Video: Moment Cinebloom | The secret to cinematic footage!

They are these beautiful amalgamations of glass turning to a perfect piece of art. but the issue is one our human eyes don't see as sharp as cameras do and our most recommended memories of film aren't sharp when
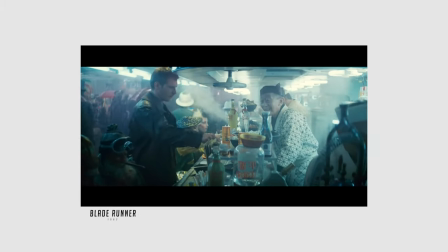3:34 we think of the word cinematic we think of these bloomy natures of this sort of moody and depth to footage and that just doesn't come from traditional lenses in the modern age they are incredibly incredibly sharp and they can get amazing imagery but for a lot of cinematography and photography sometimes you want to harken back to that soft and flat look and the highlights and blooms and lights and that is what the fusion does the 20 is equivalent to a near quarter stop to eighth stop black chrome mist which has been the industry standard for diffusion filters over the past five ten years but i like this one just a little bit different because it gives a more flat and pristine
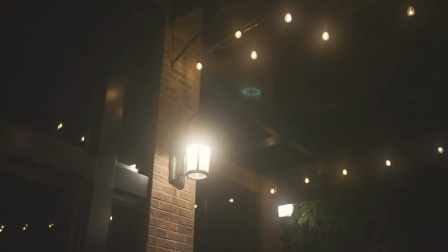4:17 look to footage that you can't traditionally get with other diffusion filters. I want to show you a really, really good way of highlighting what this diffusion filter does in this shot when we kill the key light.
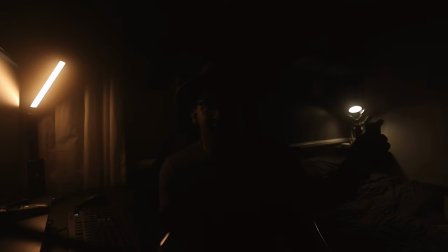4:30 And the only thing you get to see is my practical lights to my left and my right. This is the bloom with the Cine Bloom 20%. Look at how there's this holonation all around this light and can give this very sort of dynamic feel.
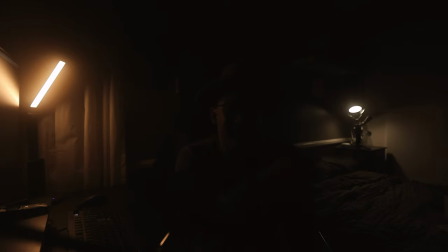4:47 If you're shooting with neon lights on the streets or anywhere at night, you're going to get all these different shots and vibes because of that.
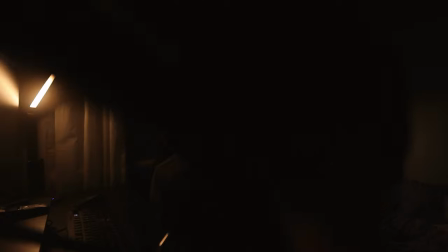4:56 But if I take this filter away, this is what it becomes.
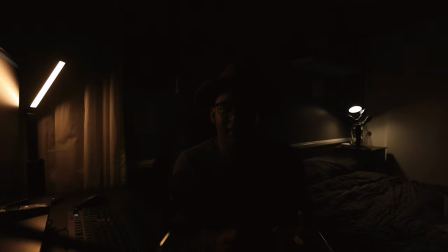5:02 Still, in many cases, an amazing shot. And it gives a really good texture to the room.
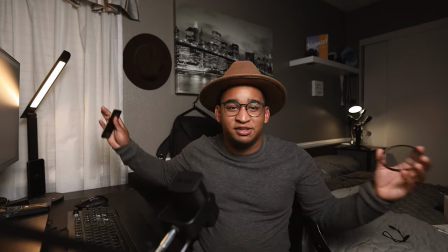5:08 For here, for a talking headshot, having these practical lights gives a little bit more
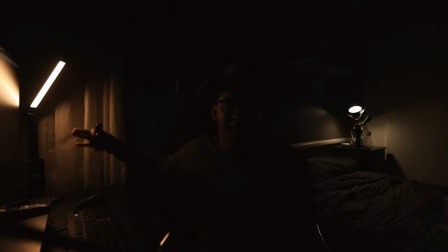5:13 intonation to the scene and when it's being used here as a sort of rim light to lighten my face just a little bit.
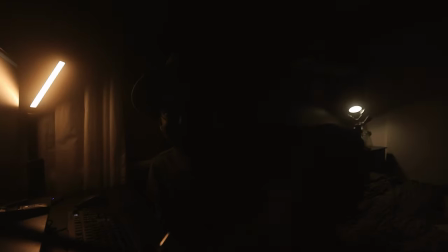5:20 However, when we add back the cine bloom, what we get is not only a softer look but also a more pristine and cleanup of not only my facial features but any facial features you were to use in any of your shots. Let's hop into some actual footage out in the field and let's talk about the differences so you can see them side by side as well as circumstances to use them in both photography and in filmmaking. So hopping into Lightroom first we're going to talk about the looks and vibes you can get in photography with a diffusion filter whether it is the Black Pro Mist, the Cine Bloom, or the Hoya diffusion filters. Any of these things can give this sort of feel and for those of you who haven't viewed my photography style before let me give you a little context.
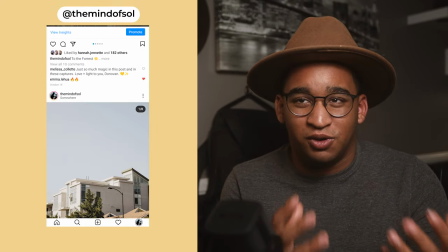6:04 I am a travel and portrait photographer who loves the idea of light and airy
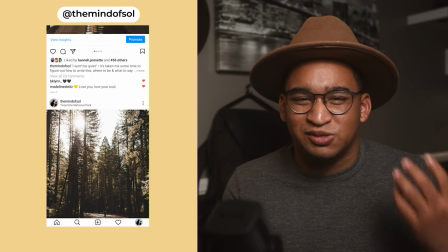6:09 feeling throughout all of my photos as well as giving some sort of dynamic mood to it.
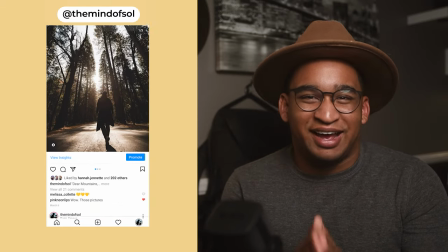6:13 If you haven't checked out my Instagram, subtle plug, go check it out at TheMindOfSoul on pretty much every social media and you can see a lot of what I'm talking about.
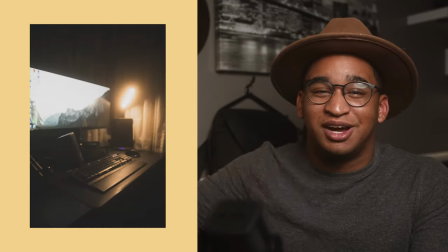6:21 But looking into some of these photos, these are all shot with a 20% Sydney Boom filter by moment.
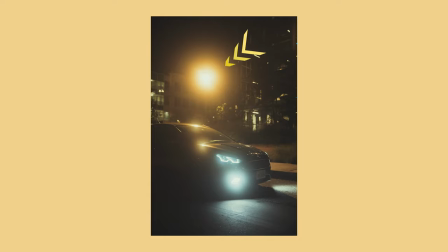6:26 And so one thing you can notice, especially here in the highlights, what we're going to be seeing is a lot more diffusion of the light. Similar to how we use key lights behind soft boxes to put light away and across our face to give a sort of soft feel that is what we're getting with the same
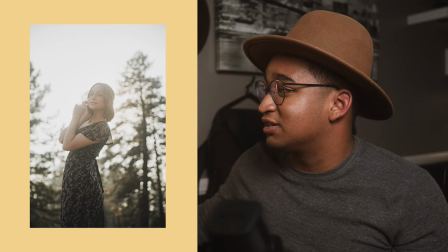6:42 filter directly onto our images and looking into portraits especially this is where for me this has been an absolute game changer traditionally when i'm editing my photos i'm giving it a sort of haze and vibe to it however being able to do anything in camera before getting into editing can help you out so so much later down the road so looking down at one of my most recent portrait sets with Tiana,
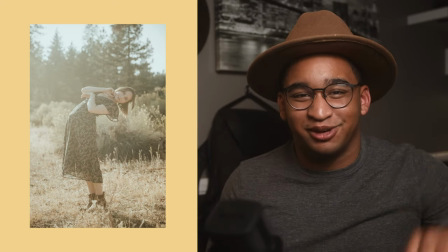7:07 shout out to Yana for her birthday this passing, we can see what becomes when we add just that little bit of softening and flatness across an image.
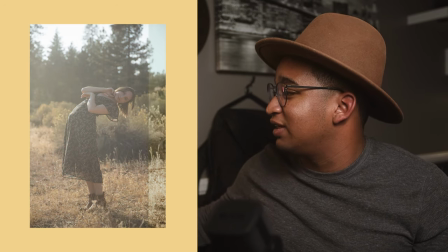7:17 This is an edited image but if I cut it back to before the edit and see that there is a flat nature to this photo.